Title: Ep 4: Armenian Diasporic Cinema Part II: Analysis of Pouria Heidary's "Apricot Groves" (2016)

So let's jump to about 20 years in the timeline and we get a similar product that resembles Egoyens, another film that revolves around the Armenian diasporic identity and its negotiations, but this time another layer is added to it,
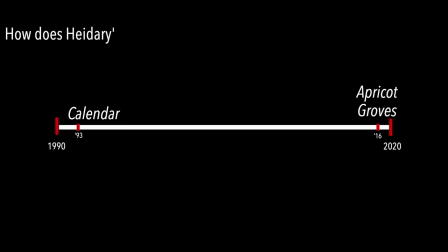(0:13)
the layer of gender identity, an imperative sociocultural discourse that has reached its peak during the 21st century.
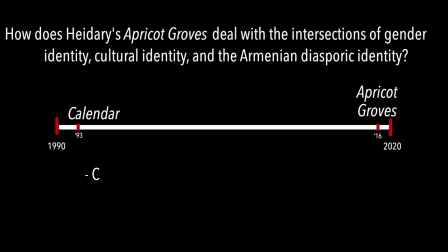(0:19)
More on this later. So how does Haidari's Apricot Groves deal with the intersections of gender identity, cultural identity, and the Armenian diasporic identity?
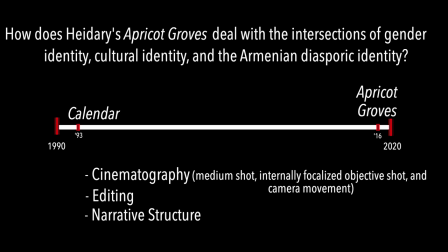(0:25)
I'll look into the cinematography, medium shot, internally focalized objective shot, and camera movement, editing,
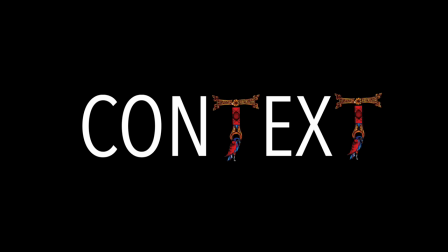(0:31)
narrative structure, and mise en scene, clothing and objects, to elucidate how the film presents the aforementioned topic.
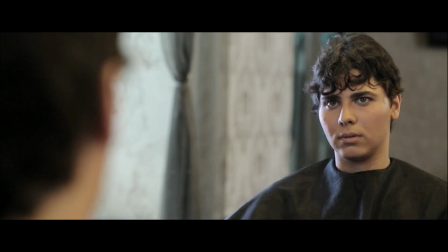(0:36)
So, some context. The film explores the homecoming journey of an Iranian-Armenian young adult named Aram, played by Narbeh Vartan.
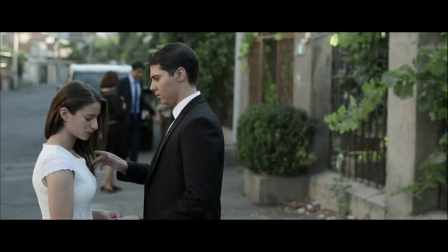(0:43)
Aram lives in the USA and travels to Armenia for one day in order to ask the father of his childhood sweetheart if he could marry her.
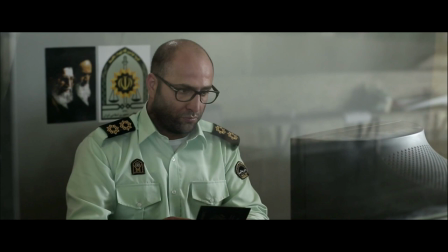(0:49)
He then travels across the border into Iran to undergo gender reassignment surgery, changing his sex from male to female.
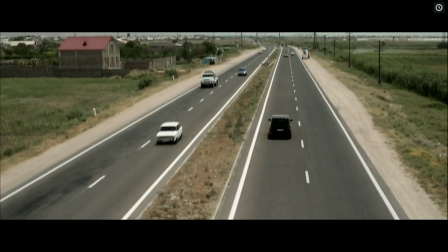(0:56)
The film The film documents Adam and his brother's journey to and across the homeland and metaphorically his journey to change his gender.
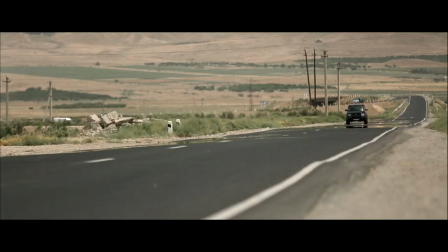(1:02)
It is important to note that the film was meant to be screened at the 14th Golden Apricot Film Festival in Yerevan, Armenia.
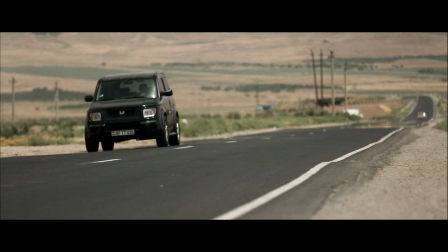(1:07)
However, a couple of days before the start of the festival, the board of the festival cancelled the screenings for the film due to its LGBTQ subject matter.
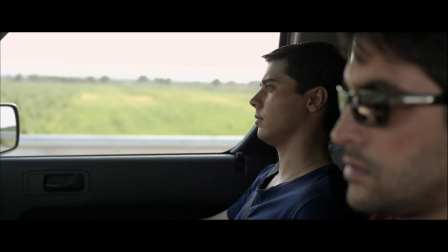(1:14)
The sociopolitical context is important as it helps understand the institutional discrimination that is present in Armenia and it helps to seize what these films are trying to achieve with their subject matter.
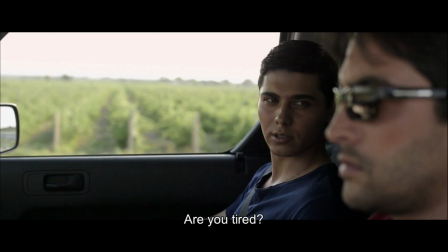(1:23)
They are essentially disclosing the hegemonic discourses that take place within the Armenian traditional society, which thus deem it as constructed narratives.
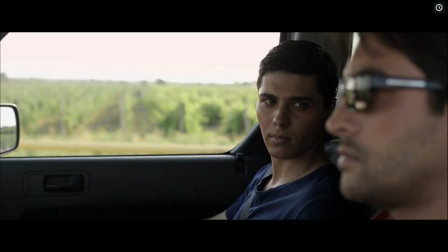(1:30)
The film's transgressive narrative thus becomes a means to problematize the hegemonic discourse through representation and narrativizing.
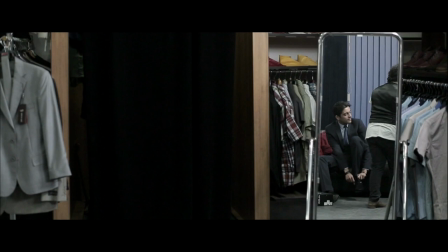(1:36)
The film deals with a diasporic subject who is inherently in between these realms of gender and ethnic identity,
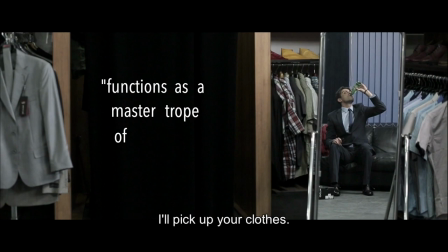(1:41)
which is constituted as the queer diasporic subject that, as Daniel Bergkhan puts it, functions as a master trope of hybridity.
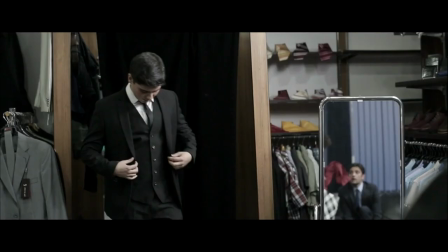(1:47)
During his one-day stay in Romania, Autumn oscillates between being more feminine to more masculine. him, from sticking to Armenian traditions to eschewing them.
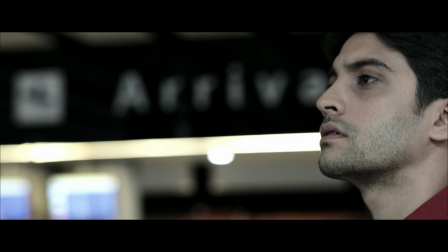(1:54)
He arrives in Armenia while his brother, Vartan, played by Pedro Mansari, who is also Iranian Armenian but lives in Armenia, is waiting for him in the airport arrivals hall.
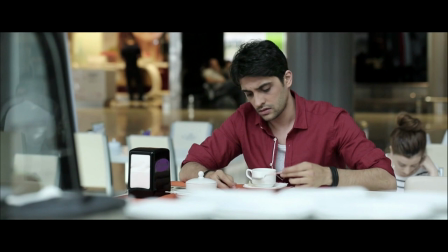(2:03)
While Vartan is waiting, he drinks two double espressos and a double jack. The waiting scene is cross-cutted with scenes of Aram's arrival, however, Aram's face is never shown.
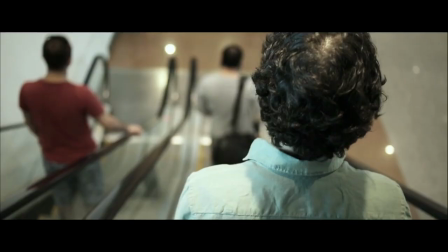(2:12)
Haidari always films him from behind his head.
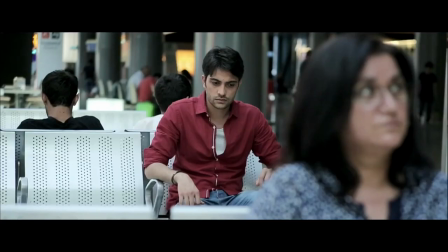(2:14)
There is thus some eerie tension that is present within the whole scene, from Vartan's worrying and his anxious glances into Rivals Hall, to Haidari's stale and bland shots of the airport hall.
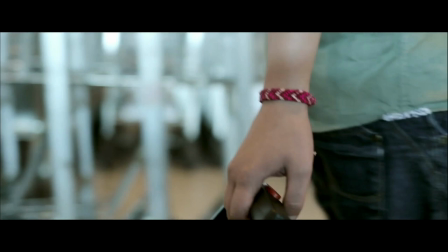(2:23)
The homecoming journey is not festive and celebratory at all, but concerning and aloof, and as Nafasi puts it with regards to the homecoming journey, return is not always voluntary or desired.
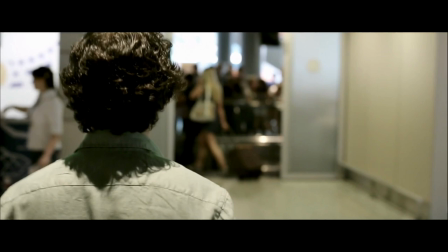(2:32)
Aram's homecoming journey is not for cultural enlightenment and the reinstatement of meaning much like arsene and calendar,
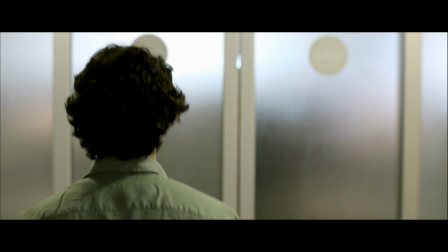(2:37)
but to achieve a practical goal, asking his high school sweetheart's father for her hand and reassigning his gender.
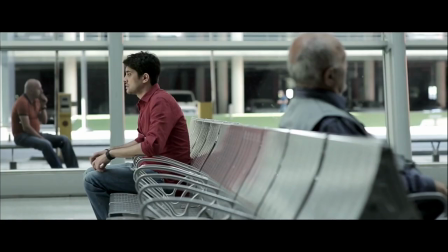(2:43)
Haidari thus employs a spatial sense of anxiety and discomfort through the systematography and Vartan's acting to
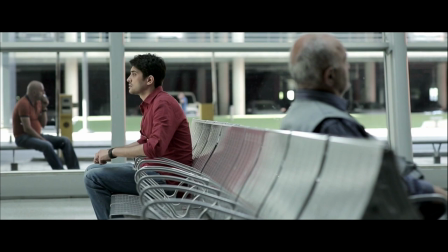(2:48)
signify that the homeland can indeed be an uncomfortable space to traverse if you are not fully accepted there.
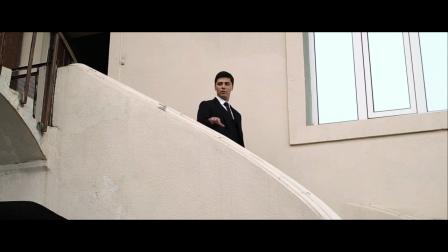(2:53)
Unlike Vartan, who represents the more nativist Armenian, Aram is more resistant to cultural traditions.
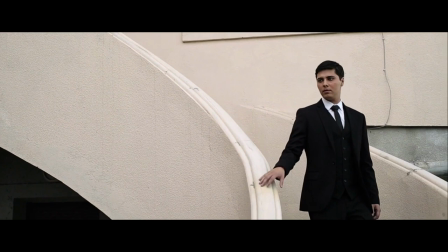(2:58)
This is why he has to perform, in order to penetrate the social, cultural, and familial spheres.
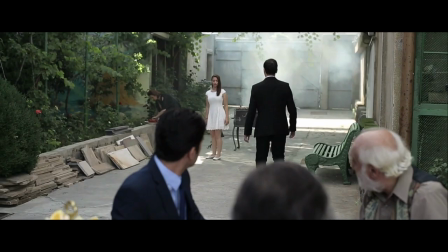(3:03)
He needs to engage in specific cultural acts to be accepted. He performs a specific aspect of the Armenian identity, namely the heteronormative traditional Armenian male.
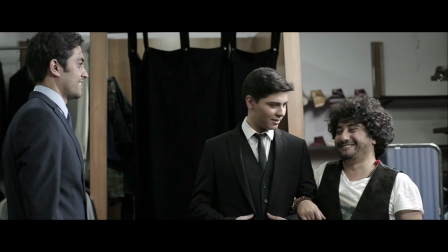(3:12)
When Vartan helps Aram get ready for the marriage proposal, they go to a number of places that are marked by cultural tradition and male patriarchal power.
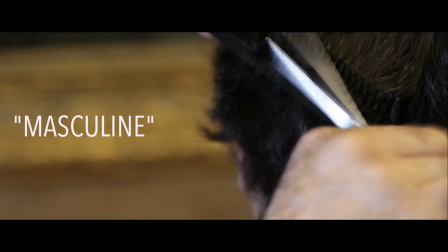(3:19)
Aram first cuts his long hair so it can look more appropriate and masculine.
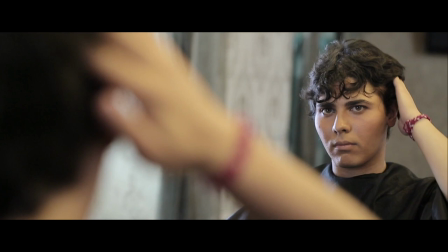(3:22)
When the barber stops cutting his hair at some point, Aram tells him to cut it shorter, attempting to have a similar haircut to his more socially accepted brother.
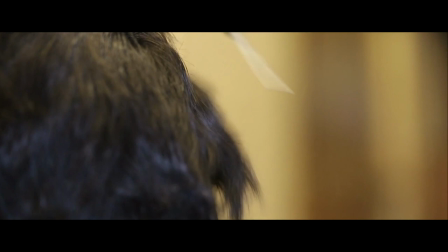(3:30)
Haidari then, after the haircut is finished, captures both of the brothers in one frame through a medium shot via a mirror.
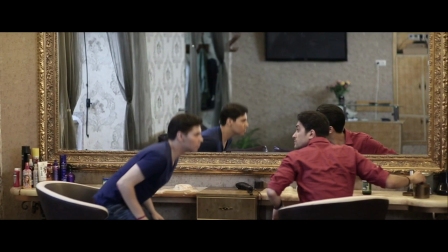(3:35)
This is the point when the viewer gets to see the finality of Aram's hair and his face. Haidari thus juxtaposes the appearances of both brothers by revealing Aram's final haircut with the medium shot.
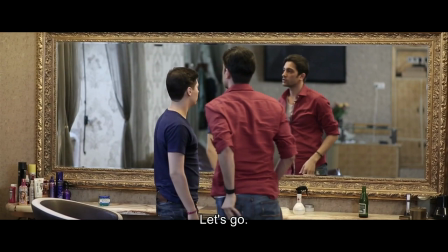(3:45)
Both are mirror to each other. Aram has now become groomed, not only for his marriage proposal, but also for social acceptance and inclusion.
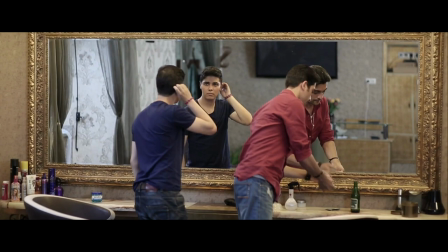(3:52)
Whatever is thus deemed as masculine within that society, the Armenian society,
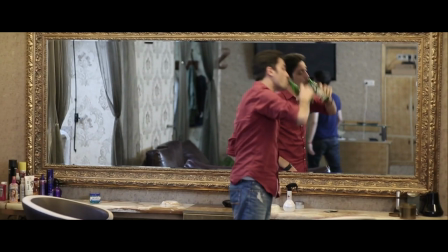(3:56)
needs to be appropriated by Aram, which is predicated off of how behaviors constitute to gender and culture itself.
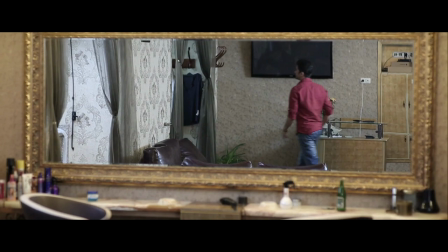(4:01)
He thus undergoes these cultural changes in order to perform and act like something he doesn't feel like he's not.
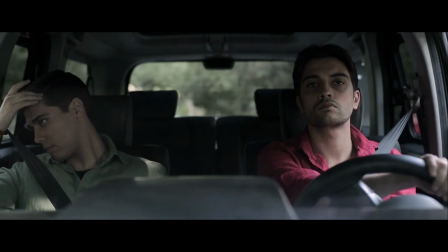(4:06)
It is not that Aram is acting as a male in order to assert and accentuate on what is deemed as masculine, but he is doing so to be accepted by the family.
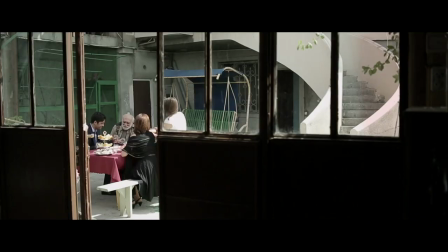(4:14)
This form of mimicry by Aram should not necessarily be understood as one that conforms to,
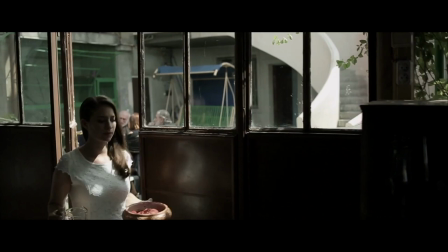(4:19)
regulates and perpetuates the system of the hegemonic ideology, nor should it be understood as a masquerade that attempts to be subversive and critical.
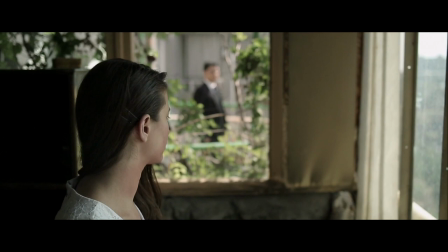(4:26)
Aram should be understood as an ambivalent character that lies in between the liminal space of conforming on the one hand and subverting on the other.
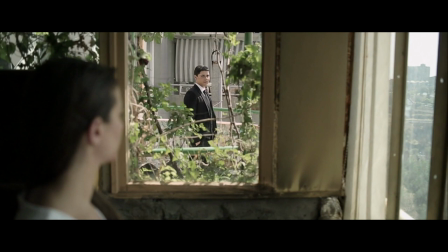(4:32)
He does fall into the category of the heterosexual male through appearance and mimicry of the original, his brother, but he also does not fall into it due to his shifting gender and ethnic identity.
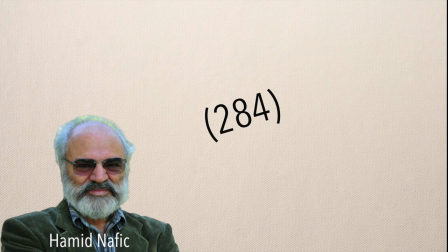(4:41)
Note that mimicry, as Nafis, he writes,
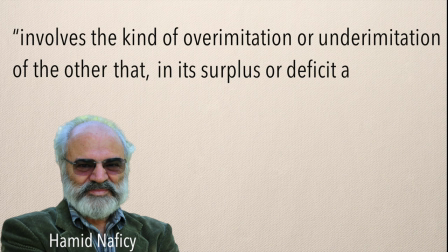(4:43)
involves the kind of over-imitation or under-imitation of the other that in its surplus or deficit and in its irony produces partially of identity,
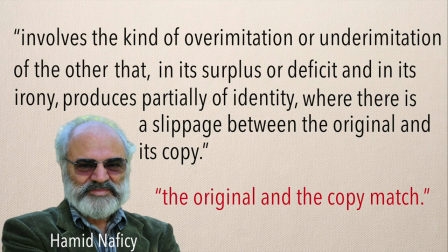(4:51)
where there's a slippage between the original and its copy. Imitation, on the other hand, is when the original and the copy match.
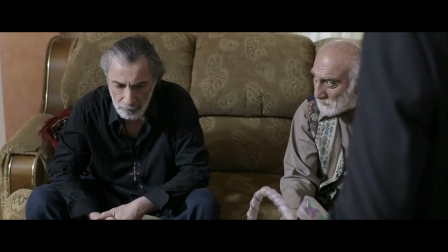(4:57)
Through Adam's apprehensive demeanor when he meets his future wife's father, he under-imitates his brother's actions, who is much more flamboyant.
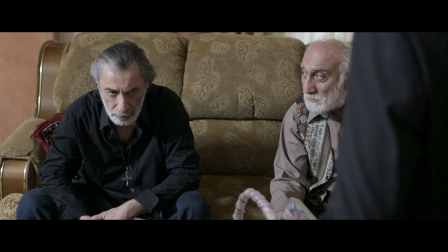(5:04)
He thus This produces a deficit and a lack in relation to his brother's character, which marks Adam as subversive.
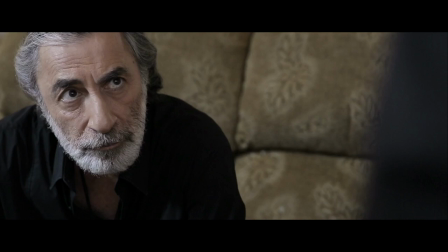(5:09)
But at the same time, he's conforming to his brother's physical looks, which marks him as conforming to the status quo.
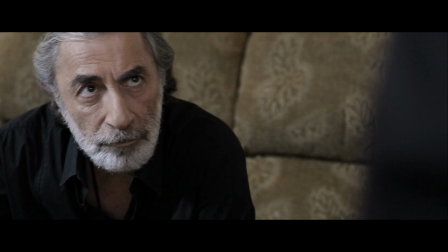(5:14)
This is why he is neither nor, primarily because he negotiates aspects of different identities and appropriate traces of their significations.
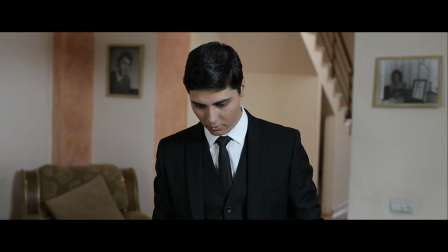(5:21)
He thus falls into a space that presents the collaboration of both features,
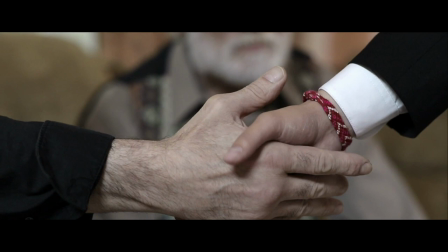(5:25)
where on the outside he's the traditional groomed male, and from the inside he occupies another position, that of a woman.
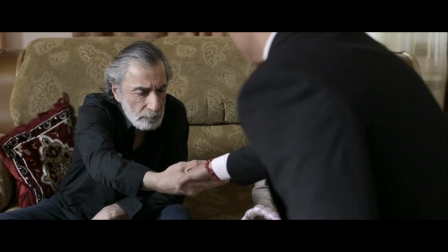(5:31)
Therefore, he encompasses a certain two-ness, which is negotiated through performance, for as Nafasi puts it, performative strategies are dependent on two-ness.
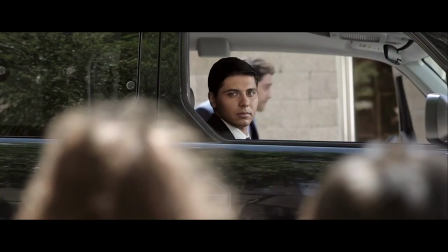(5:40)
This is exemplified when Aram, during the same sequence, shares a lengthy,
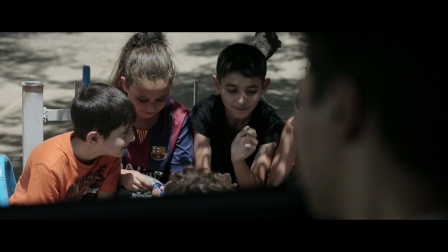(5:43)
ambiguous stare with a young girl who's playing with a bunch of boys, which is presented through internally focalized objective shots.
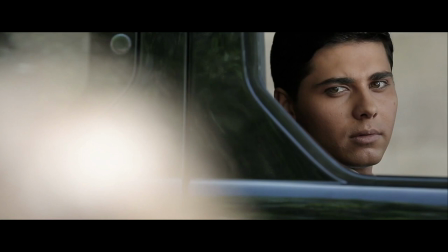(5:49)
Haidari chooses to close up on the girl's face and not any of the boys. Hence, Aram's gaze is one where he derives pleasure from, one where she becomes his object of desire.
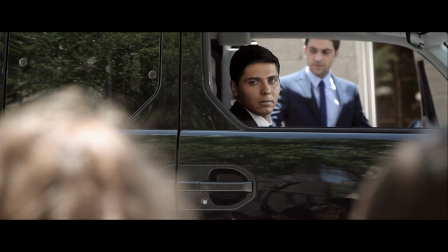(5:58)
Not pleasure in a pedophilic and sexual sense, but in the sense that she is a character that Aram identifies with.
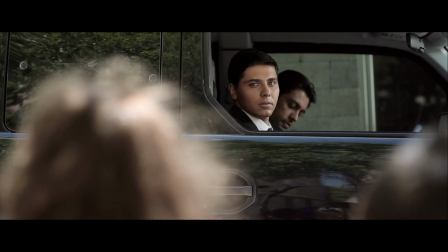(6:03)
Aram desires the girl's gender as if he is almost envious of it.
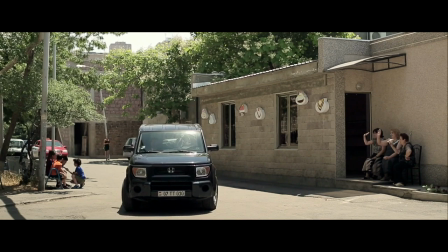(6:07)
He ponders and imagines about what it might be like to grow up as his desired gender in his homeland, which is as pure and desired as it can get for Aram.
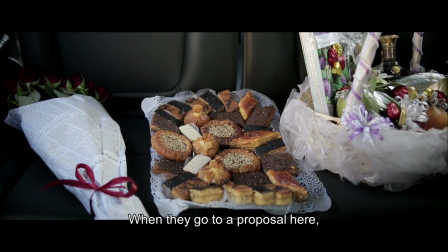(6:14)
After the haircut scene, Vatan and his brother stop at various places to get the objects they need for the traditional marriage proposal.
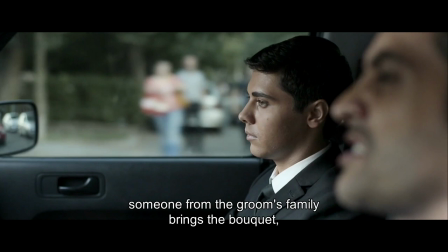(6:20)
While in the car, on their way to the future bride's house, Vatan tells Aram about the traditional significance of these objects that they have just bought.
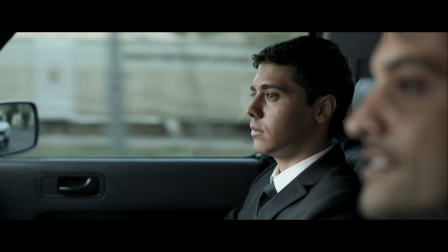(6:27)
Vartan then asks his brother if he finds these Armenian traditions interesting, and Aram doesn't answer and looks away all the while remaining silent.
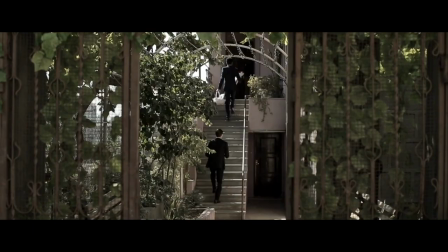(6:33)
This is not the only instance that Aram remains ambiguous and aloof towards the space and people around him.
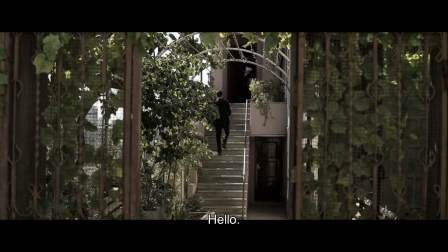(6:38)
As he climbs up the staircase to enter the bride's house, he is reluctant and hesitant to enter the private domestic sphere of the family, where traditions are upheld and kept.
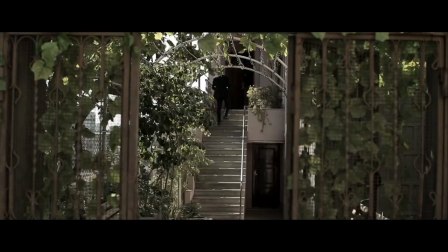(6:46)
The camera's excessive focus on Aram emphasizes his looseness to these Armenian rituals, as he does not know how to traverse these spaces.
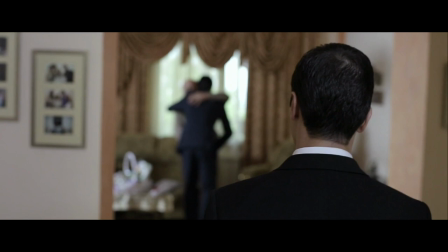(6:53)
The camera sticks to him, just like how he is stuck in a bitter ambivalent space. Haidari slowly tracks Aram from the back through a middle shot as he walks into the household.
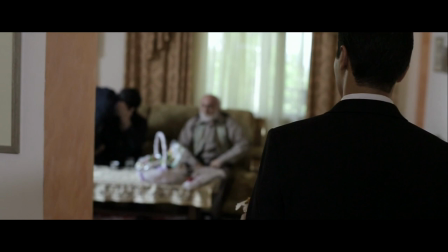(7:01)
The pace of the camera is similar to that of Aram's, both slow, ominous, and full of tension.
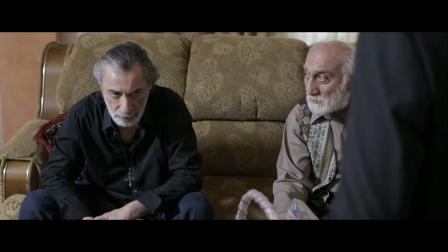(7:06)
Haidari makes his collocation between the two entities, the camera and Aram, to portray the psyche of Aram, as he does not say much concerning his whole experience.
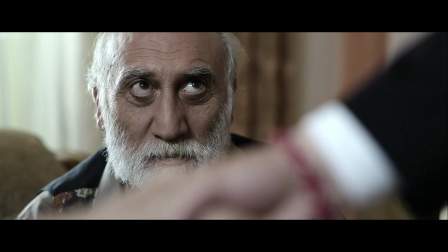(7:14)
The camera thus does the talking for him along with his glances. Much is thus implied through the camera work in Haidari's film,
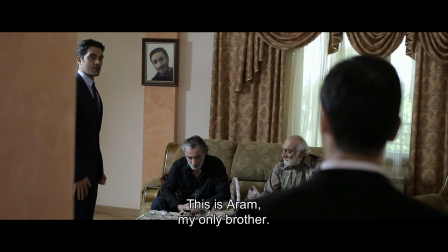(7:20)
as exemplified with the somewhat shaky tracking shot of Aram as he enters a household which represents the tension that he feels and the tension he brings into the household.
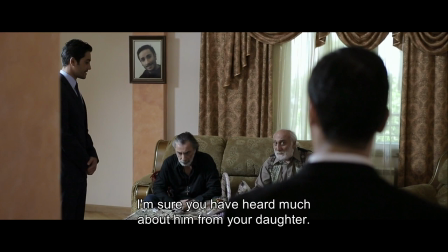(7:27)
Taking all of this into consideration, Aram thus sees the homeland as a threat to his identity, rather than a reinforcer of it,
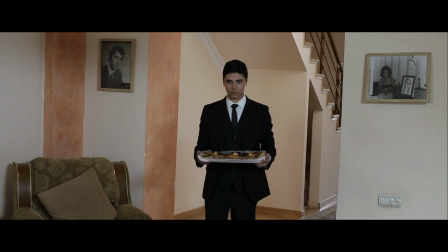(7:33)
and remaining implicitly distant and hesitant to engage in traditions is the only way he can protect himself.
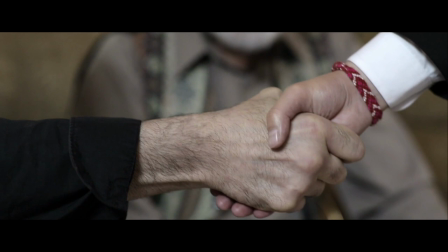(7:39)
However, he does still engage in these traditions through masquerade, but only to achieve a certain ends, to get accepted by the bride's father into marrying her.
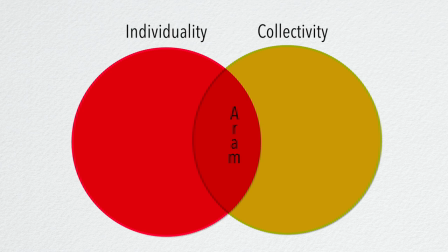(7:47)
Here, Aram's tunis is evident. He is in between individuality and collectivity in terms of his gender identity and national identity. His character is one that constantly negotiates between the two, between his individual construction of identity which is permitted through the neoliberal and post-modern ways of thought that have dominated the West, and traditional narratives that dominate nationhood and originality.
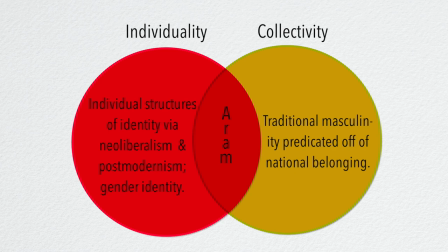(8:07)
These are primarily the two binaries, individuality and collectivity, which Aram plays with, and through his double position, he opens up new spaces of signification and identity construction.